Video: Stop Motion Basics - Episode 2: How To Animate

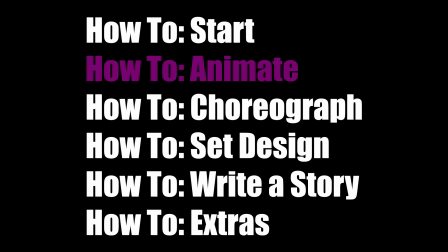Hey guys, this is TrickShot726, and this is part 2 of 6 in my mini-series talking about how to improve your stop-motion animated videos. This community has grown a ton in the 9 years I've been making animation, and I figured it's time I gave back and helped foster more of that growth.
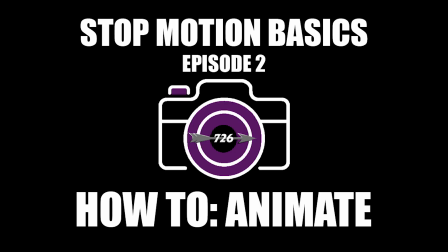So this is episode 2 in my stop-motion how-to series, and this is how to animate, the animation basics. Today we're going to be talking about how to animate your videos. So for starters, the more frames you add to a movement, the smoother and the slower it becomes.
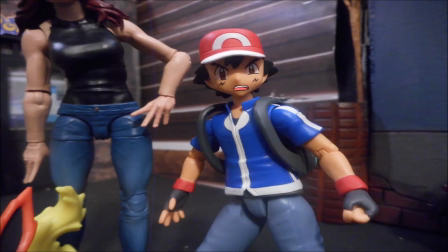Most movies are filmed at 24 frames per second, which means you need to take a whole lot of pictures to get your videos looking that smooth.
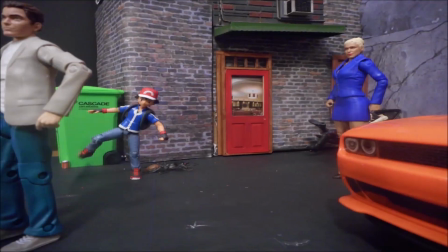But don't be discouraged if you're really interested in becoming a stop motion animator. Hopefully this mini-series will help you out.
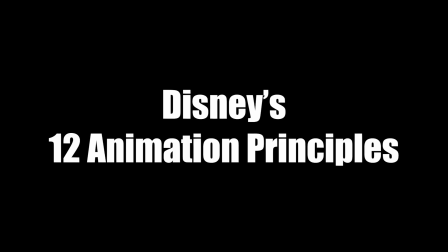So before we get started on stop motion specifically, there are 12 basic principles to animation that you should know.
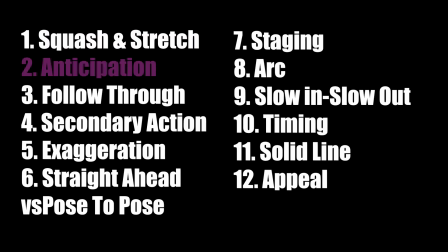They're squash and stretch, anticipation, follow through, secondary action,
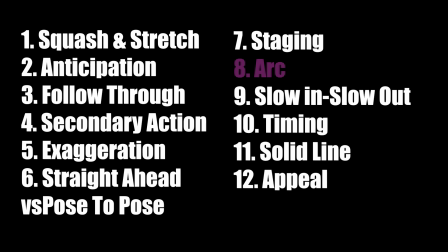exaggeration, straight ahead versus pose to pose, staging, arc, slow in, slow out, timing, solid line, and appeal.
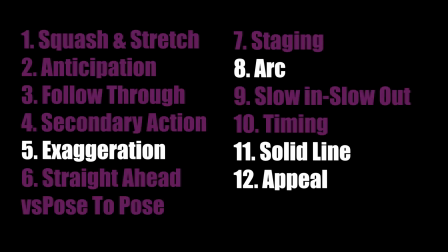While they're all super important to learn and understand, I'm only going to be going over a couple of these in depth since they relate more to stop motion specifically.
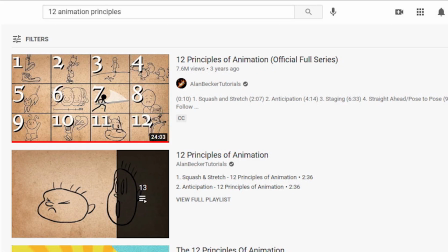If you're really interested in hearing about all the principles in depth, I've linked a video from Alan Becker Tutorials in the description below.
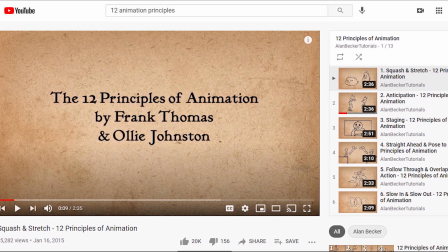He does a great job of explaining each one and the importance very well, so I would recommend checking that out as well.
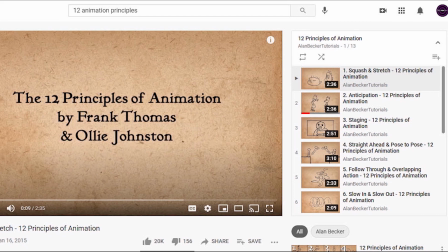Super interesting, super helpful, very important.
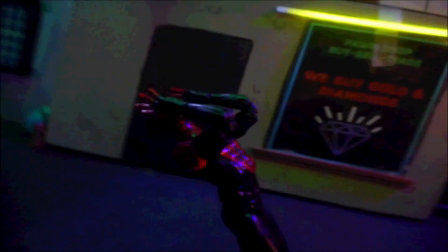All right, so the first two that I'm going to be talking about is anticipation and follow through, and they kind of really go hand in hand.
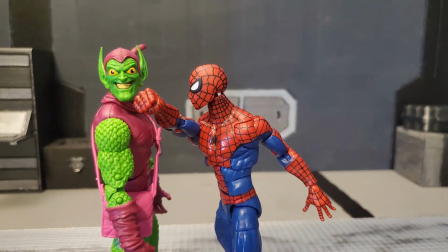To make your animation more convincing, you should have your characters anticipate and follow through on their actions. So let's say we're going to have Spider-Man throw a punch at the Green Goblin, right?
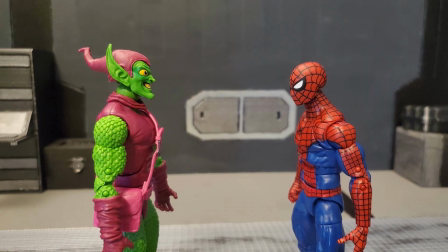In this first example, he punches Green Goblin, and it doesn't look very convincing. It doesn't seem to have that much power behind it.
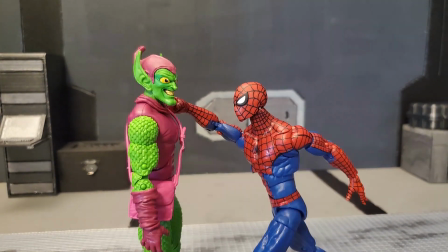In the second example, though, he winds up his punch, and his arm follows through on the punch after he makes contact.
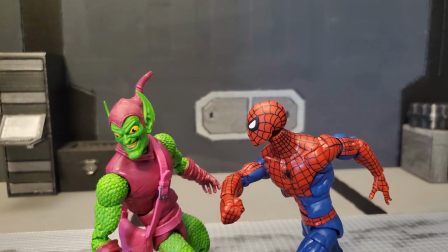This makes it seem a little bit more realistic and like it has more power behind it as well. Obviously, you won't want every hit to look as telegraphed as this,
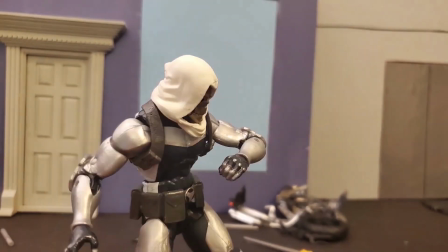but you can act out smaller and quicker jabs yourself, and you'll notice your body does anticipate and follow through in your actions as well.
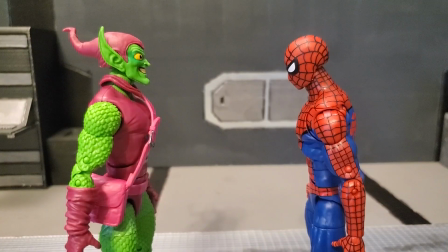And that's the realism that we're trying to capture in your animation. Something else that I think is important to talk about that I don't think a lot of people do is when you're doing like punching scenes and stuff,
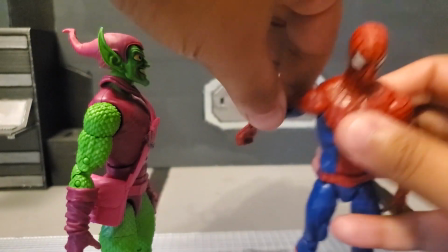you know, you've got the articulation on the figure. This one thankfully has like a butterfly joint and stuff, and he's got the ball joint here.
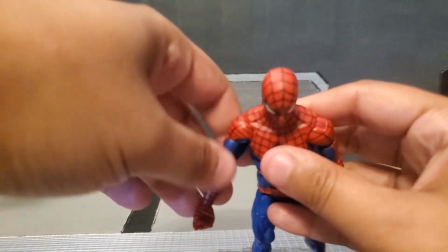Obviously, I'm not doing a full review of Spider-Man, but when I punch it up,
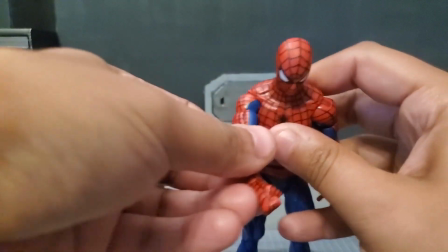his ball joint is pointed forward like this when he's punching, but when he goes back, you're limited.
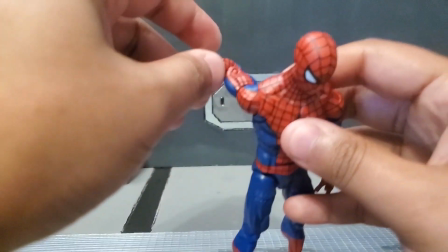Like he can only go that far back. Usually what I end up doing, because the frames are going by fast, and usually if it's like this,
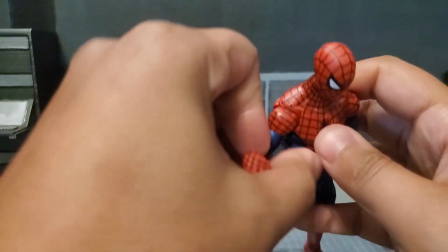you're not going to see that joint anyways, is turn the joint the other way. Hang on, come on, camera, focus.
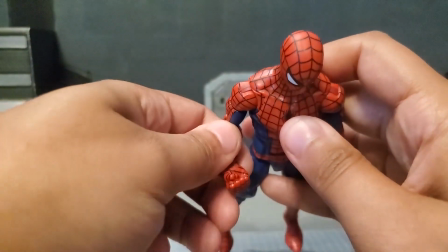Thank you. So normally the joint's down, turn the joint back,
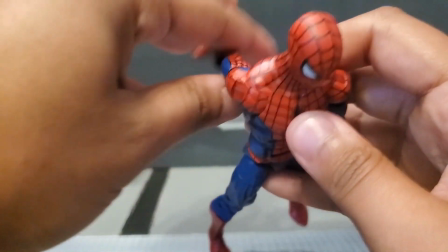you're going to get a lot more range if you go this way, you know, than if you do it just like that.
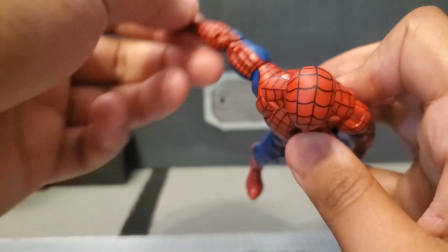Like, yes, technically if he was a human, his arm would not be able to completely unhinge his shoulder and spin it around,
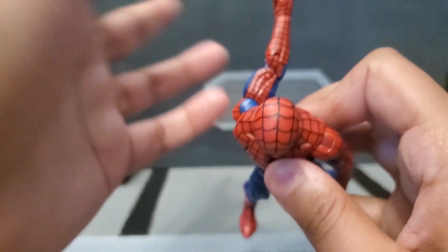but these aren't humans, and humans can move farther back than the action figures can anyways,
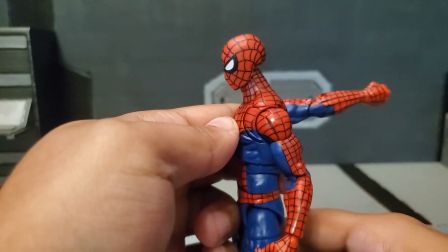right? You're trying to simulate the action. Like this, you can't tell what the joint is. You just see that his arm's going back.
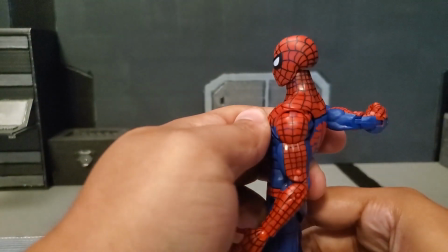So if you really want to wind it up, you know, have him pull back, not like that with the other arm, but you know what I'm
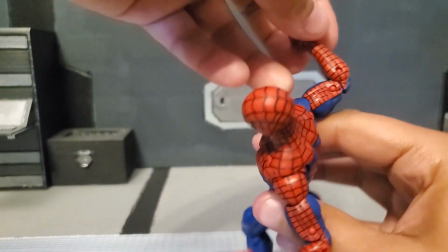saying? Like you get like wind back, and then as it's coming forward like this, when you get to about there, the joint's going to stop.
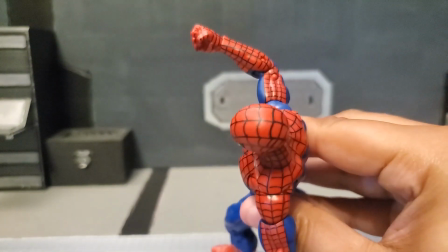You can move it forward a little bit more, but now you're limited again.
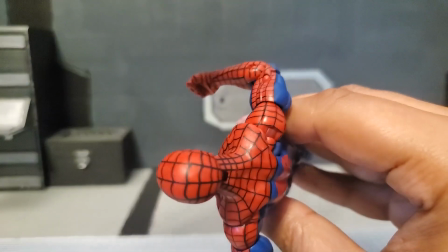So then, since this is stop motion and you don't have to film everything half a second after the first one,
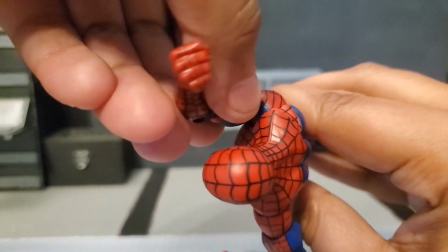you can take time in between shots to reconfigure things, twist the joint, pull it back all the way,
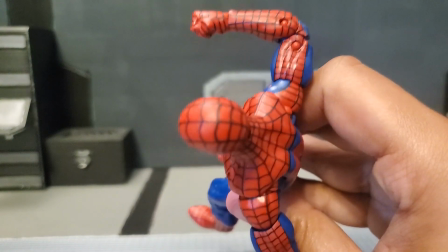you know, you can meet it where the last pose stopped or a little bit ahead of it, you know, and continue on.
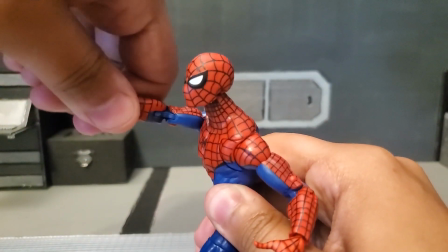So his arm is moving more than what you would be with just using the joint one way.
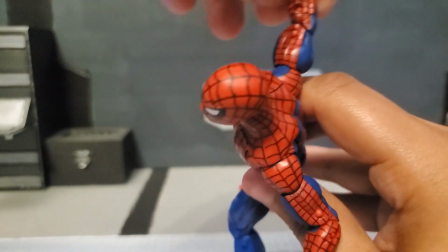You know, be creative with things like that, of use the figure's full range of motion,
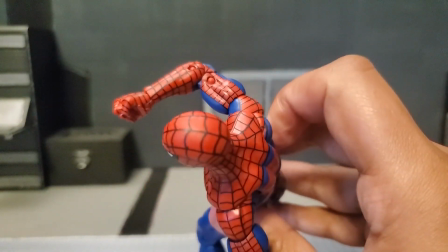and don't limit yourself to what you are able to do with where the joints currently are, especially if they're posing with like their back arm.
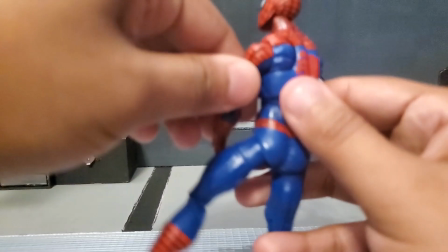If you do it this way, obviously people are going to notice it.
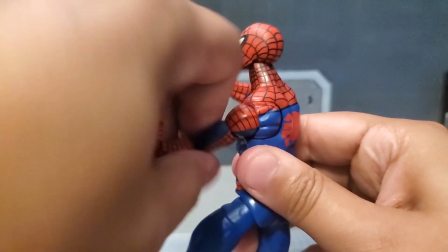If you go like that and then you swap it, you're going to go like, you know, like that.
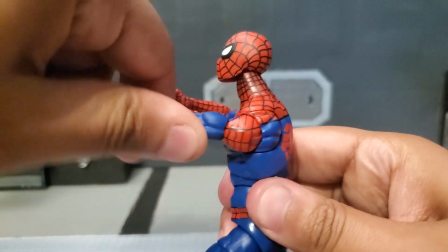You could see the webbing and the blue move a little bit, but when you do it quickly, it's not going to be very noticeable.
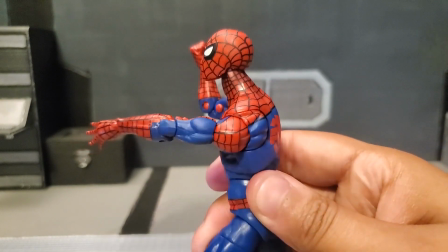People aren't going to be paying attention to that specifically.
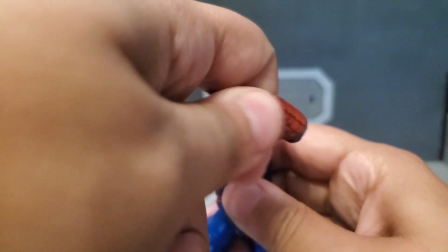Now they are going to be looking at all my past videos, but like you can fudge things like that a little bit to help sell your shots.
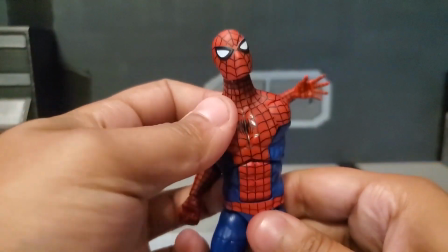I'll talk more about shots and framing in future installments and future sections, but
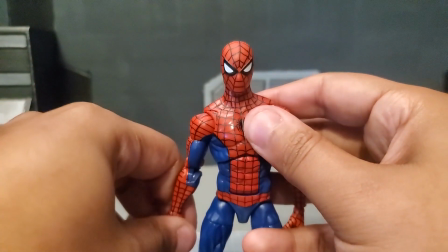that's something I think is important to talk about that no one really has. But I'm pretty sure other animators do it as well.
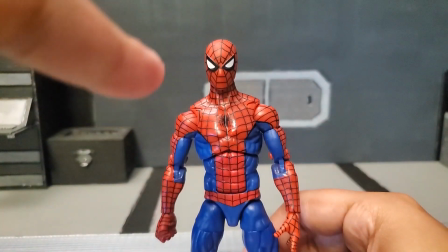If not, that's a trick shot original right there. uh, but yeah,
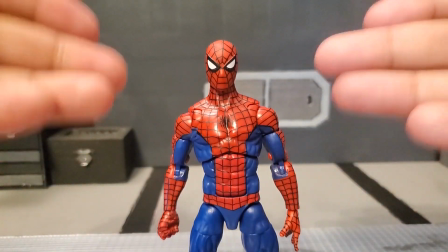use your figure's full articulation to help
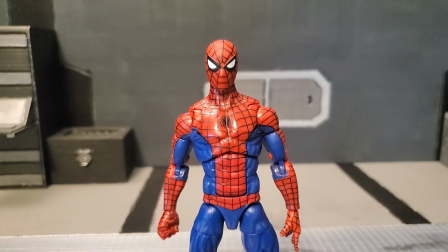your animation and help it give that more realistic or more exaggerated feel to it. You want to use all the resources you have available to you. Next, let's talk about secondary action.
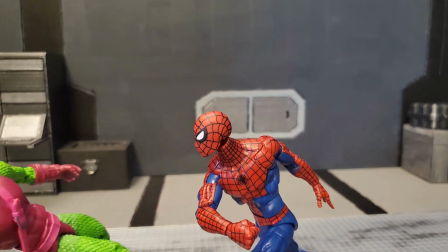Secondary action is any movement that occurs in tandem with the primary action. So if we look at that Spider-Man clip again, we can see his other arm is moving while he's punching as well.
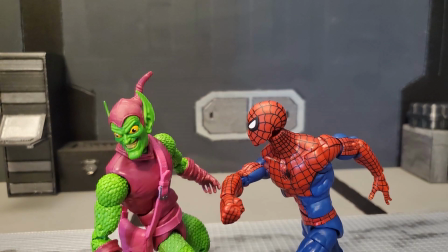If you go through the motion of punching yourself, you'll notice that the rest of your body isn't just stiff, but it's moving as well.
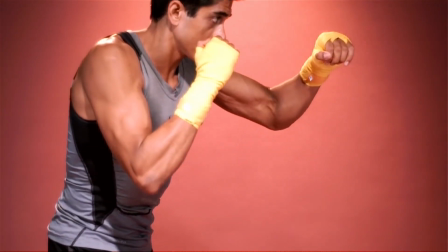Adding secondary actions like this will go a long way to help increasing the believability of your videos as well.
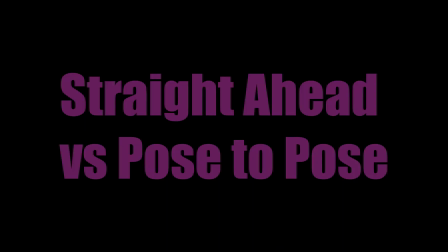I'm going to fly through this next one really quick. Straight ahead versus pose to pose are two methods of animating, but it's largely used for 2D and 3D animation.
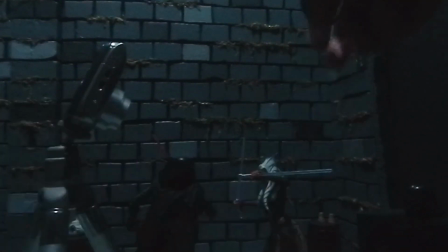Pose to pose has the animator go through and add keyframes of the major poses in the action before going back and adding all the smaller frames in between. This helps the animation from changing sizes when you're drawing it or missing its endpoint of if you want it to end at a specific spot in the frame.
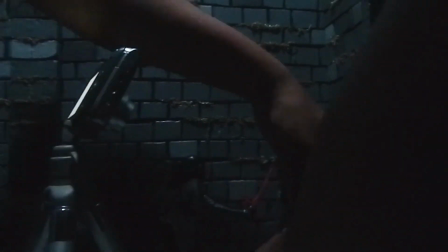Helps keep you where you want to be. Straight ahead is when the animator just draws each frame consecutively and animates it that way.
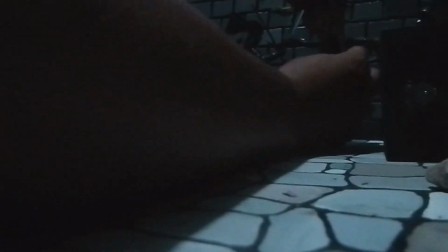Just straight ahead. For stop motion, pose to pose creates more of a challenge because you'd have to go back and add frames in between.
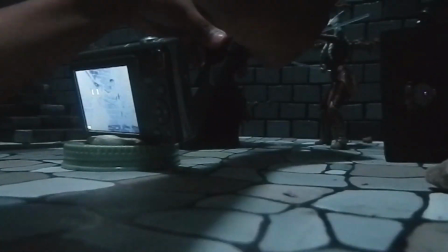It's doable if you have like dragon frame or something with like onion skinning, but even then I think it would just create more of a hassle for you.
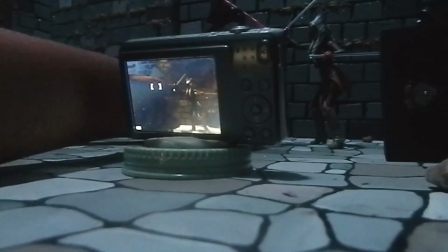So just straight ahead is the way to do it for stop motion. Next up is staging.
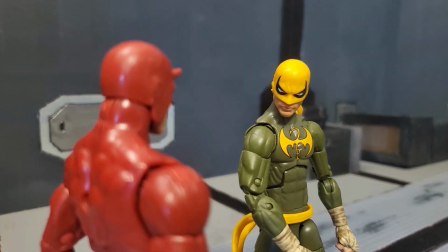You could have the best animated and choreographed fight ever, but if the audience can't really see what's going on,
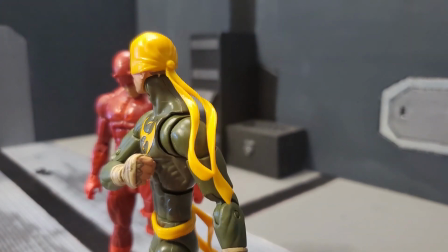it's kind of pointless and you're putting a lot of work into something no one's going to be able to tell you put work into.
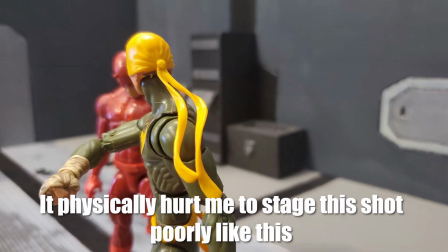Staging is just about making sure the audience can clearly see and follow and track what you want them to.
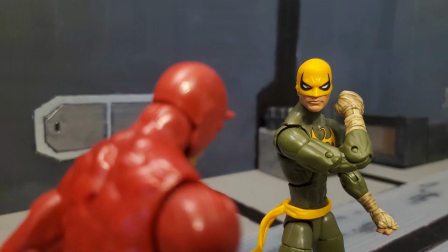This doesn't mean everything should be in the center of the frame at all time. That would be super boring. That's not to say you can't surprise your audience and purposely hide some information.
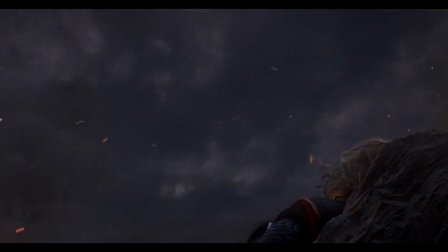You can still surprise them by having your characters react to something off screen. But in that case, your character's reaction is the audience's focal point.
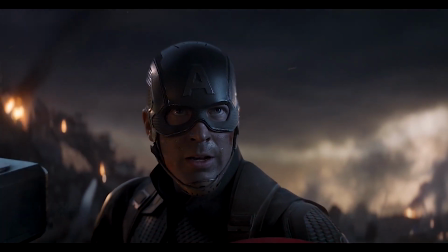Whatever's off screen is inconsequential until it comes back on screen. So that's something really important to notice.
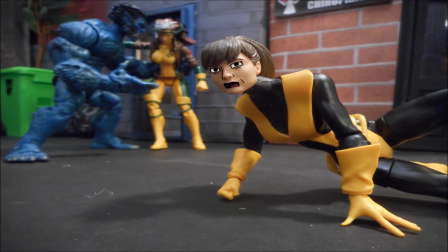Whatever you want people to be looking at, that's what you need to make it clear. A good rule of thumb I use,
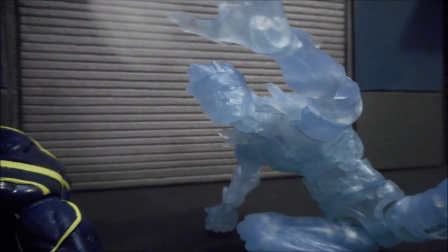and just take this with a grain of salt, it's not something you have to live and die by, is just try and make sure their face is visible.
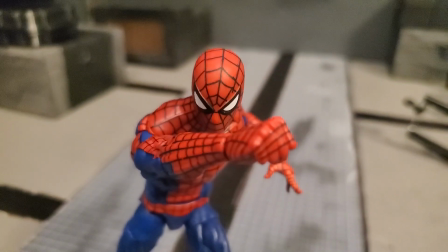Whenever I have like someone punching, I try and have it at an angle where when their arm swings across their body, it doesn't cover their face.
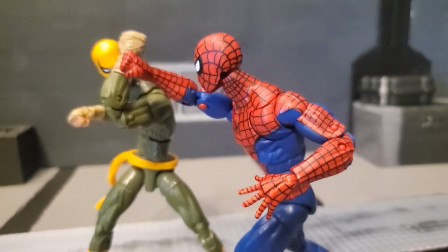That usually just means changing the angle a little bit higher or to the left or something like that to make sure that we can still see their face, but it helps out a lot.
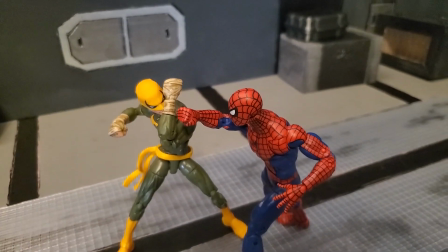Rule of thirds, also really important. Usually cameras have a thing where you can put like a grid on it.
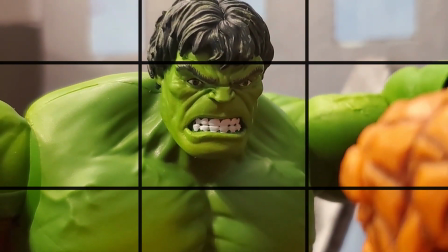It's like a third grid. And any of the corners that you'll see right here, that's usually where you want to face, usually the upper ones.
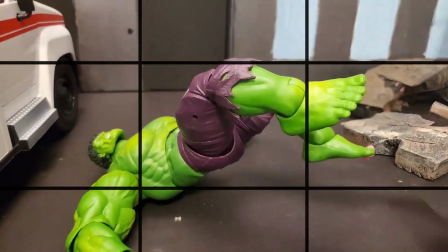We could go into that a lot more, but I'm flying through these real quick. So that is the basic idea with that.
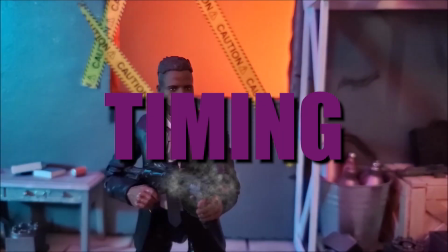The next principle pairs really well with staging.